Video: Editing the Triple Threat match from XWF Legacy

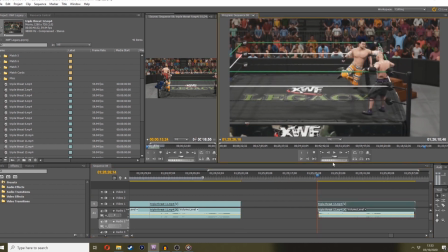(37:22)
And that actually might be the better option. Clocks him there.
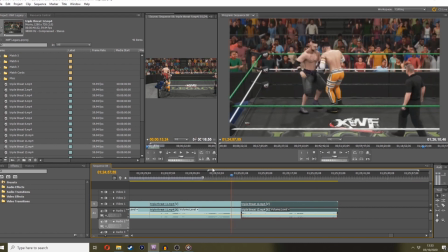(37:29)
Let's move that in there. Let's see how this looks for that. He's over there, though.
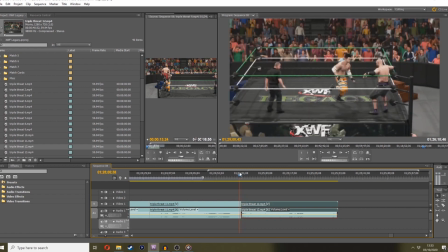(37:34)
Does he get... Because he obstructs the view, I'll go with it. Because Junction's sort of in the way. I mean, you're going to notice it.
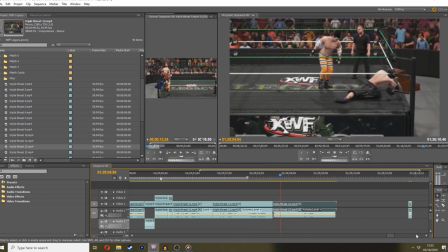(37:41)
But like I say, it is... I've got no other option at this point. And that kind of works.
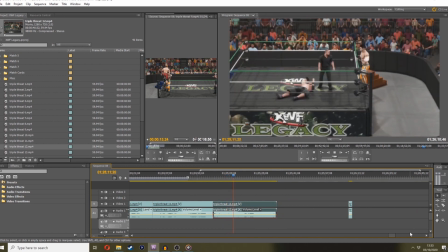(37:47)
Hits him with that leg drop. Comes back in for the Eddie Guerrero combo dive in.
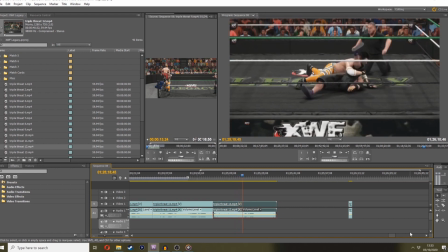(37:53)
I'm pretty sure that's a near fall.
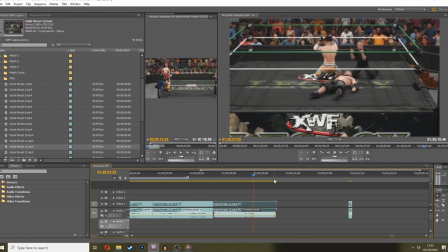(37:59)
And he kicks out.
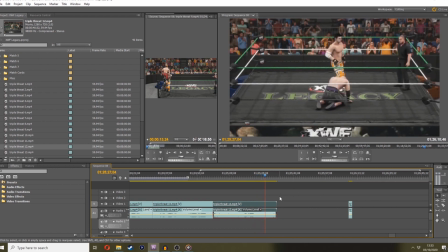(38:03)
Junction taunts him up. Let's delete that bit there. I went to grab him and he sort of transitioned. I got him too early, look. I got him too early. I thought he was up to his feet and he went back down. And then I need him in the face and he gets straight back up.
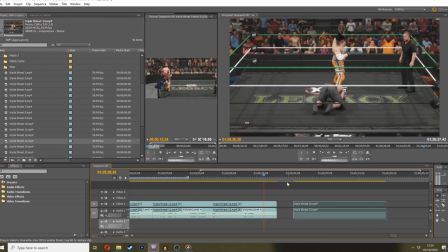(38:21)
So part 13 is going to be sort of like a reshoot of whatever happened there.
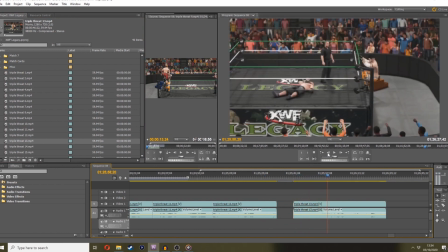(38:26)
Did I actually redo the whole spot again? I did. Okay. Where was the ref for that forearm?
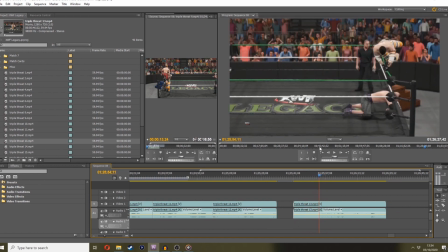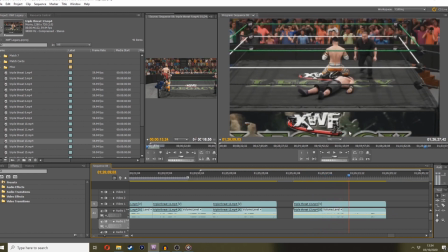(38:36)
One, two, kick out. Taunts him up.
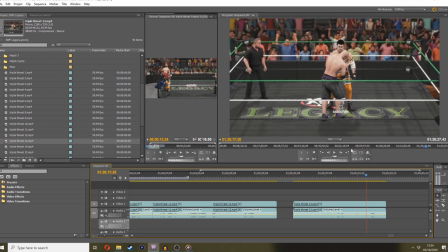(38:41)
Does he fork in the road him? He does. Okay, so what we'll do is we'll go for the fork in the road spot.
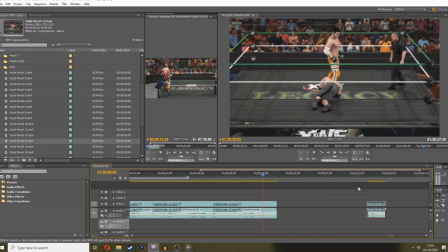(38:48)
And I'll maybe just stick that once he's taunted him up here. Again, you're going to get that sort of little edit cut, but... So what we'll do is we'll go from Jacob Drake on one knee and hand trying to get up to his feet. Oh.
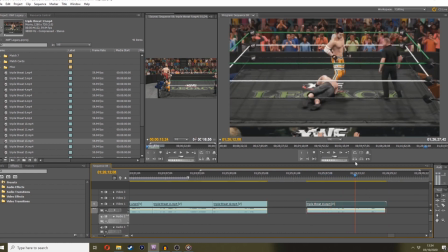(39:07)
Drag this out. Where was he getting him up? Where was he doing the wake up taunt? One hand and knee. So that should sort of, again, you might get a disappearing ref, but it's part of the business. That don't work too bad.
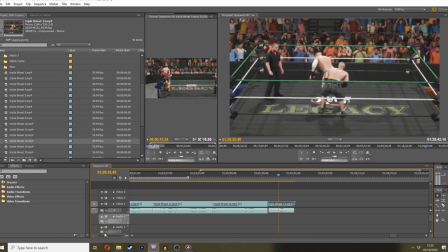(39:20)
We'll go with that. Now I'm standing here trying to push signature and my controller's not registering it, which is bloody annoying because it's unnatural.
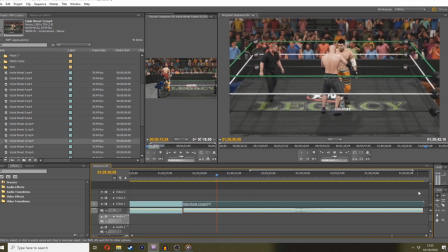(39:28)
So again, we're going to use another cut. As he gets up, I'm just going to cut it there. Ignore all this sort of messing around here and just go straight to the animation, and you're probably going to get a little cut, but I think it looks better than just standing around. So bang, that works well. Fork in the road, lovely jubbly.
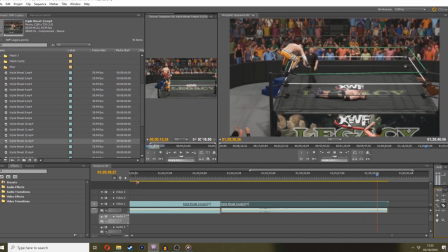(39:45)
Then he's going to go for his frog splash, at which point I cut, so I'm pretty sure you know what's happening. We're going to bring Hazard in to be a little rascal, be a little weasel like he does.
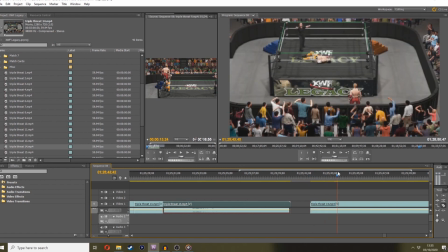(39:58)
Part 14, and there he is. So I started another singles match here.
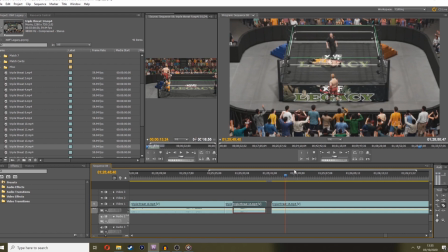(40:05)
When I record these and I say, I decide, right, Junction's going up top and I want Hazard to come and block it, I stop the match and start a new match.
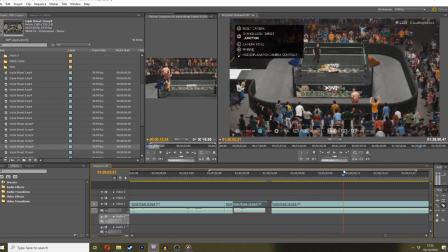(40:14)
So that this has been quite time consuming just for this, however long this match turns out to be, probably about 10 minutes.
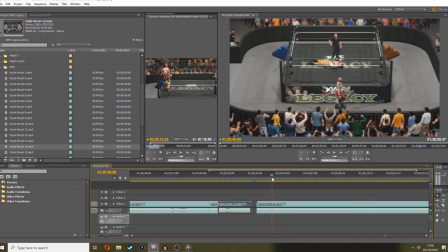(40:23)
So again, I've got highlight reel footage of Junction running in, but I've got the original footage here, so we'll use that.
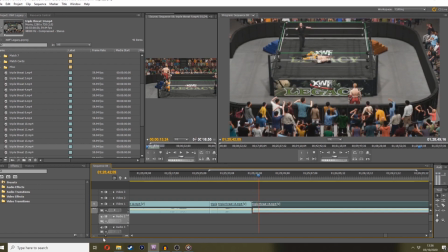(40:30)
Obviously Jacob Drake's not in the scene, but I'll use it for simply for the audio file.
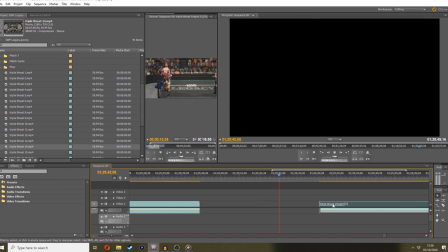(40:36)
So here's Hazard running in,
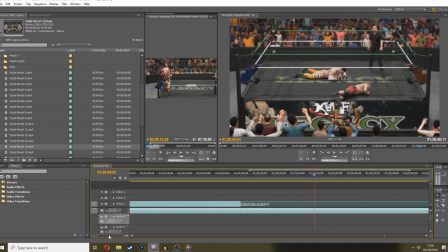(40:43)
which is not what I want. I want him to get on the
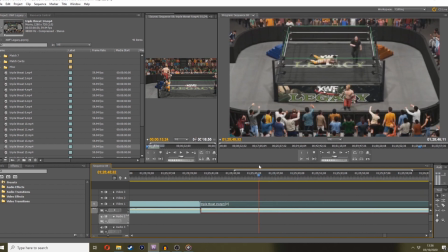(40:50)
what even did I do here? Okay, so he just gets on the apron, that's fine. So we use the audio from there
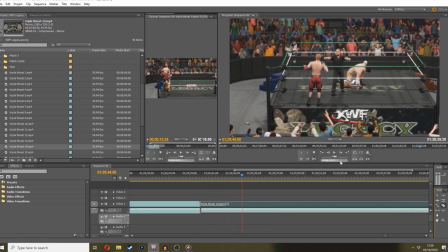(41:01)
as he gets up onto the apron and runs along. There's a bloody count out there though, that's so annoying. I forgot to turn the ring out off.
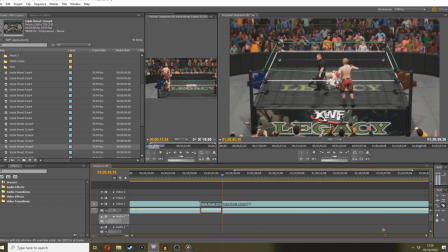(41:10)
Just cut it there so we don't get the referee. Okay, yeah, so we'll keep the audio, delete the video there,
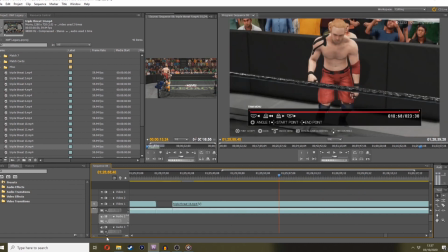(41:20)
and then we'll use the highlight reel footage over the top of that audio so we don't lose any sort of background sound.
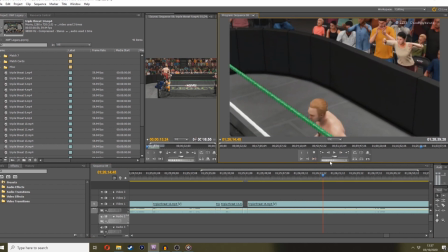(41:29)
And again, I've obscured the angle using highlight reel so that you can't see this is a singles match.
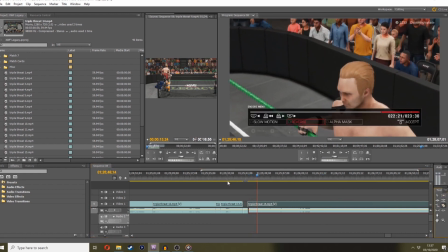(41:37)
You can't see that Jacob Drake is no longer in the footage. And Hazard gets on the apron. We'll cut that there.
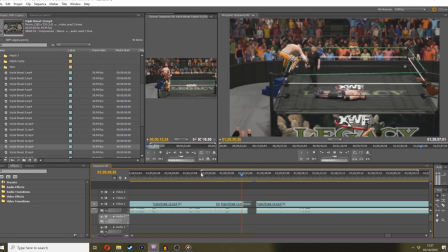(41:48)
Move that into place. As Junction's getting on the top rope.
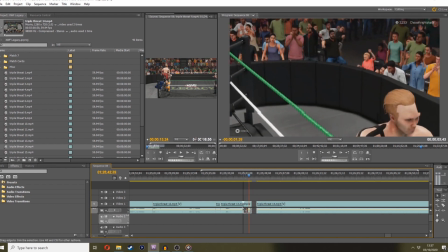(41:54)
And annoyingly, this audio's... I'm going to pull it back a little bit. Hopefully that gives me enough.
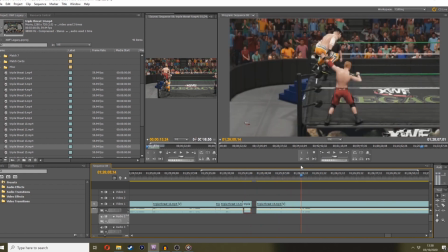(42:02)
Hazard gets on the top rope, at which point he's going to dump Junction off the top rope so he can't do his frog splash. Or is he going to kick him? Ah, even better. And then dump him. Alright, we'll go with that.
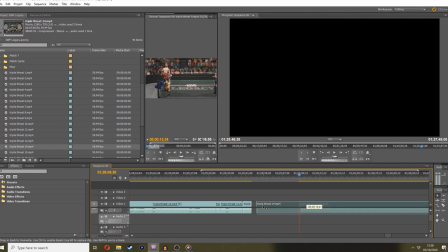(42:17)
So we'll pull that through again so we can get the audio simply.
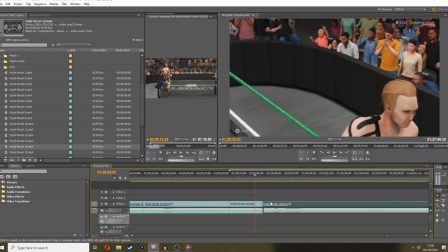(42:23)
And what I'll do is I'll make that a little bit better, so as he runs there we'll drag it so that the animation sort of like runs over,
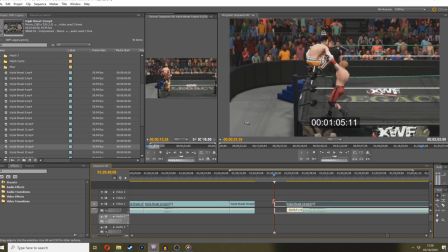(42:31)
grabs him, pushes him. Or do we want the kick? I quite like the kick, and it sort of works well with that running animation there, so we'll go with that. So he comes up, runs in, Bosch kicks him, bang, throws him off.
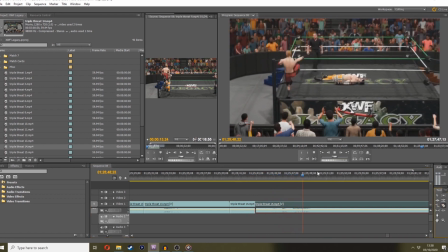(42:46)
Right, we'll go with that. And then he's going to go on the top rope.
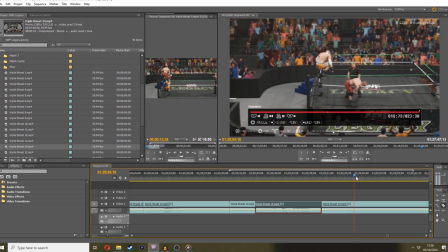(42:52)
And I've paused it there, obviously, to capture the highlight reel footage so we can obstruct the fact that Jacob Drake's not in the match.
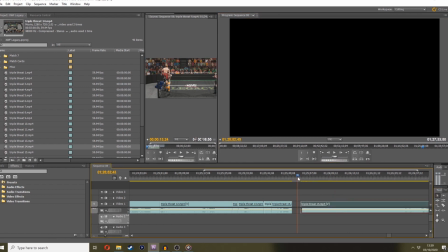(43:02)
And we'll grab... So this is that exact same spot in the highlight reel. Bang, kicks him.
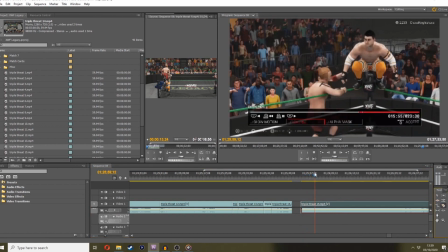(43:07)
Bang, throws him off. Why have I reshot that? Did I want a better angle or something?
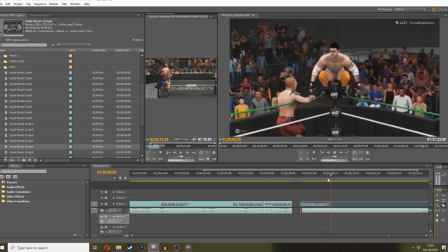(43:14)
I wanted the camera focused on Junction so that it falls down with him when he goes down. Cool. So we'll grab that.
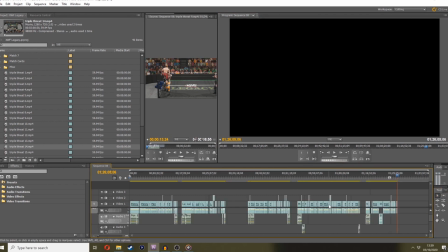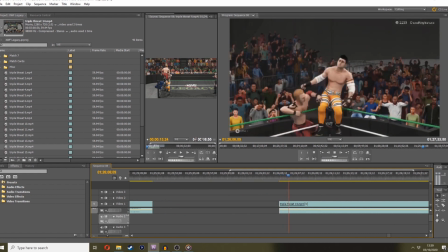(43:27)
Cut out this first bit. Bang, kicks him. Bang, dumps him.
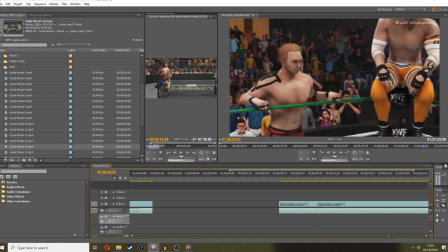(43:32)
Junction goes down. And then I'm going to obviously have cut to the camera again on focus on Hazard so you can see him climbing up to the top.
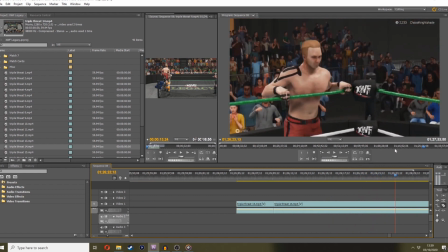(43:40)
Throws Junction down and climbs up.
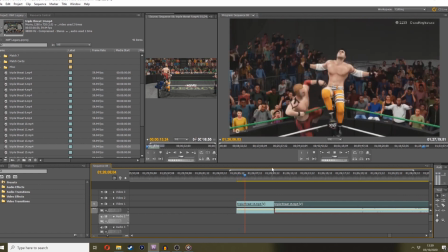(43:47)
Bring that through there. Bang. Bang.
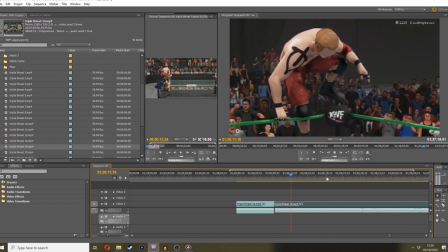(43:53)
Climbs up, gets ready,
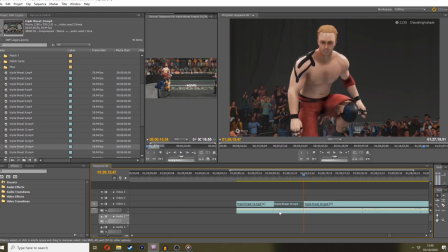(44:00)
cut the audio from both of those because obviously there is none from the highlight reel footage.
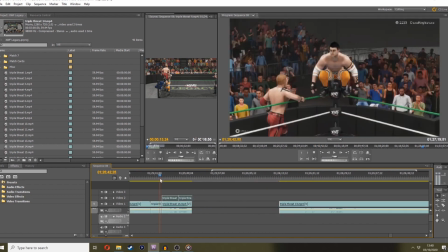(44:06)
Draw that out, grab these two, and these can just go directly over the original footage, so it should link up with the audio that way.
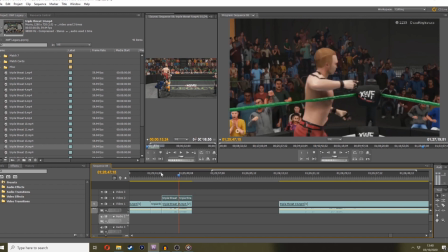(44:14)
Bang, throws him off, climbs up top,
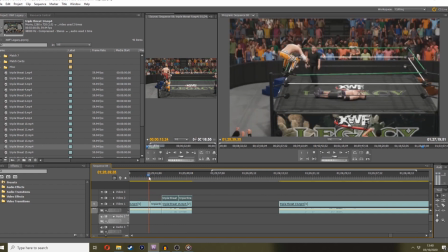(44:18)
and again the whole time I'm obstruct, because that was used for is that spot there. And from here you can't see Hazard, he's off screen. This still feels like a triple threat.
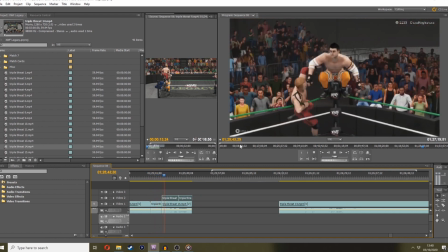(44:30)
Hazard comes up, you still are under the impression Jacob Drake's in the ring, kicks him because I've obstructed the view.
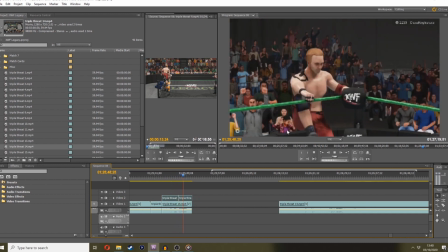(44:36)
You know, Jake's he's further away from what you can see, and you buy into that.
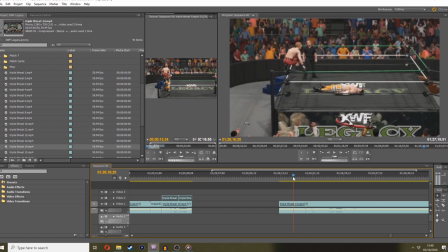(44:40)
Hazard goes to the top rope and then he does his little body splash and goes for the cover, which is a kick out. So again, we'll use the original footage from here.
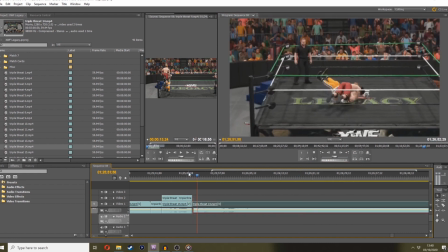(44:55)
To dive, go straight from here to his frog splash, body splash, sorry, hit it. Now annoyingly that splash doesn't have a press circle for cover option straight from it.
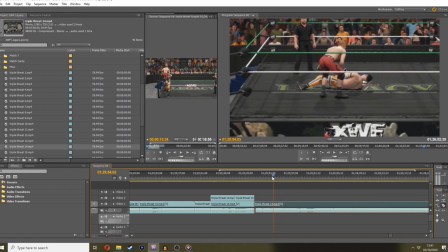(45:07)
So what I do, again it's messy but it works, is go from this sort of still kneeling, I've pushed circle to pin, and I'll just cut and
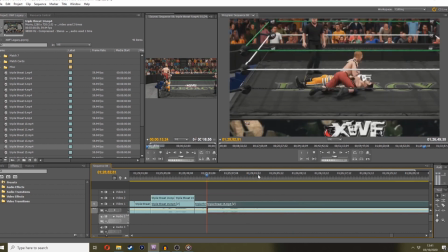(45:22)
drag that back to sort of make it look like you've landed the splash, bang, straight into a pin. It's not perfect if you look at the animation. If you pull that through, you see what I mean?